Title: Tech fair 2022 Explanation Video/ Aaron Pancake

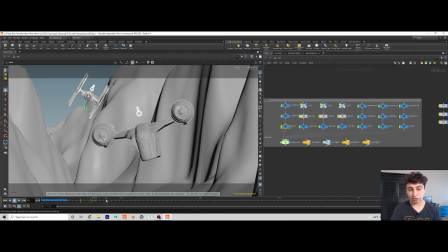[4:08]
Well, you're probably going to have a few different types of cameras. You're going to have one on the ground that's just rotating and following them, kind of like this camera.
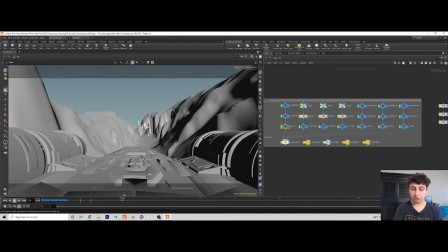[4:16]
Then you're probably going to have some on top of the ships, kind of like these cameras.
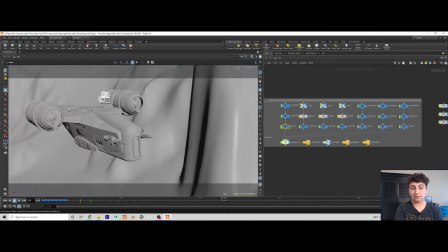[4:22]
And then you're probably going to have a helicopter camera like this camera.
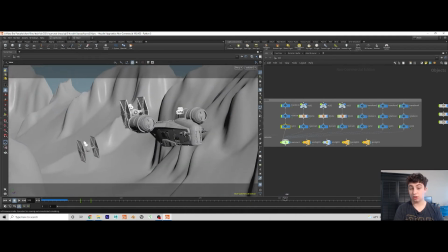[4:27]
Each one you would cut together to make an end product that looked realistic.
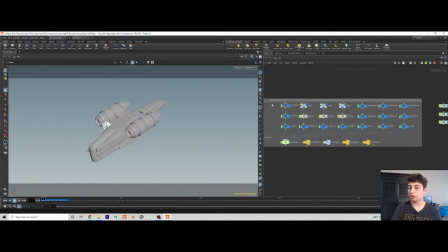[4:33]
To create these animations, I use a 3-camera setup. So the biggest one, which is kind of controlling everything, is the transform camera. It's just moving forward. Every other camera moves forward now because it's parented to that, but each other camera, all the other cameras don't have necessarily rotation and zoom.
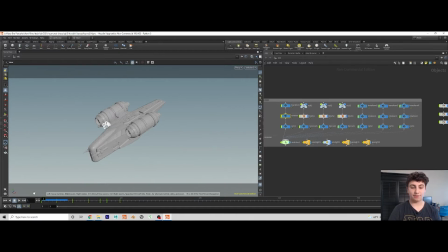[4:49]
So the second camera I have is rotation, and the third one is zoom. So you can see here, I have my transform. And it's just moving forward, very basic, very boring.
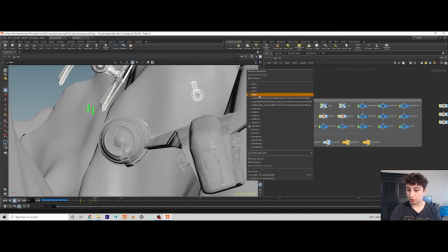[5:03]
Once you have that, you want to go in here and you want to add your rotation.
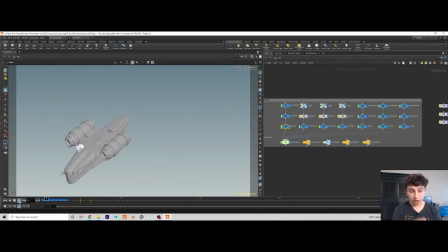[5:10]
So that's getting a lot more interesting, a lot more realistic, but it's still not perfect because you don't have your zoom.
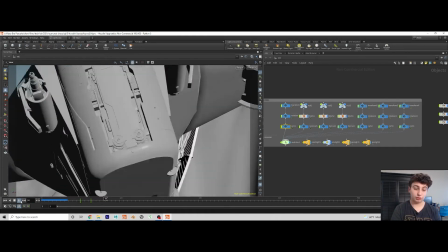[5:16]
Once the ships get too close, you want to zoom out. That's what you would do in real life.
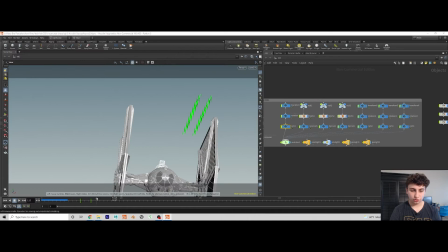[5:22]
So once you do that, you then add your zoom. So you can see here, down here is where my keyframes are.
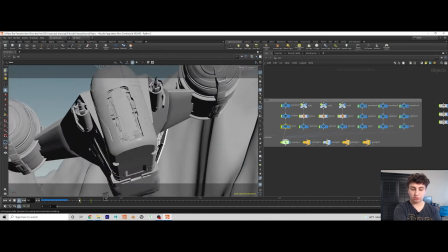[5:30]
And once it gets too close, or once I want it to zoom out, I can just keyframe it from 240, which is what I have it here.
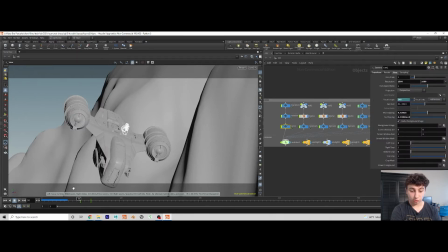[5:37]
So the focal length 240 millimeters, and down here is 120.
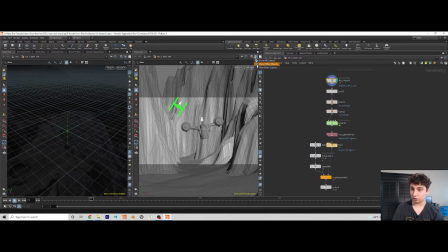[5:44]
So what I started with was bringing in the TIE Fighter and taking its velocity.
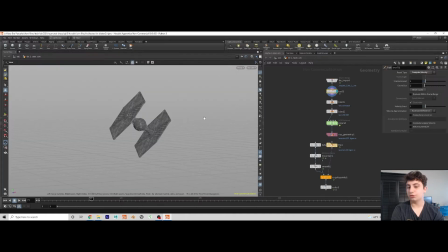[5:51]
So you can see here I have my TIE Fighter. I have a computing velocity, so I can tell, okay, so it's going this fast, this far. Then I can take the laser guns on the ship, and then just 1 point from them.
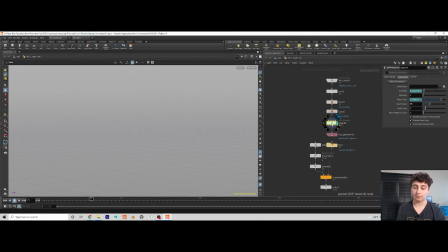[6:05]
Then what I can do is I can bring that into a particle simulation called a PopNet, which is really just a particle operating system. There, I can go in and I can add some extra velocity so it will move forward. I can keyframe how many particles I want per second. So over here we can see that this is where the particle is stimulated to.
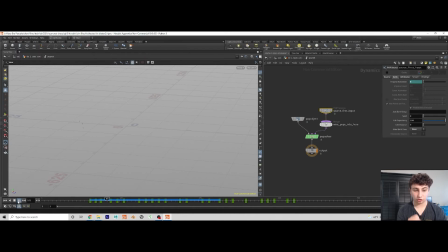[6:25]
You can see them start shooting out here. Then once I had these particles, I wanted to export them so I could keep the simulations light. When you export things and bring them back in this geometry, it's a lot lighter than if you have simulations still going and you're building on top of that.
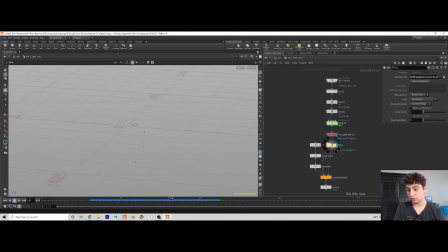[6:41]
So once I exported, I brought it back in, as we can see here. Now it's not a simulation, it's just geometry. And what I can do is there's a node in Houdini called copy to points, which is you can take your points and some geometry, and you can take that geometry and copy it to your points.
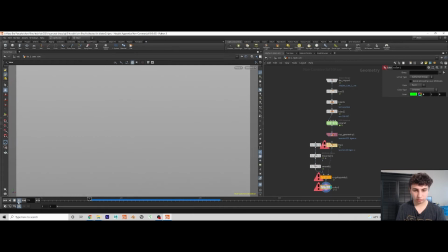[6:59]
And you can see now we have our lasers. So in this flipbook, we can see what this ends up looking like.
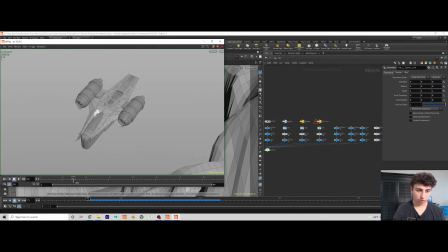[7:07]
There are the bullets. You can see them coming out of the ship.
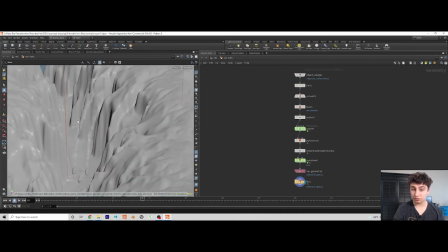[7:17]
So to create that, I used a smoke simulation and a particle simulation combined. To start off, I took my model, just like in the lasers. I went and grabbed my velocity, I got the polygons,
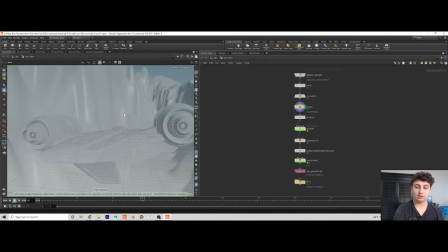[7:32]
and then took the back of the engines off so I could have the geometry just put points on. Or once I grabbed the geometry and put points on it, I could then set that into a particle network just like before.
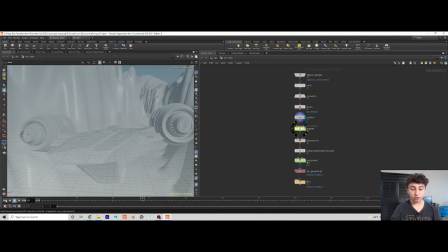[7:47]
But instead of having these shoot off like bullets, I just have them trail behind the geometry. And you can see that here. So right here you can see the particles are trailing off, just like the contrails, and I have the same kind of motion with them too.
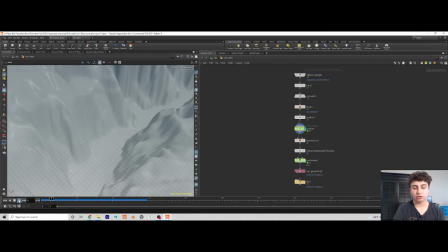[8:04]
That's what I was trying to create, because the smoke will stick to the particles. It'll have its own features to it, but mostly it'll kind of be parented almost to the particles.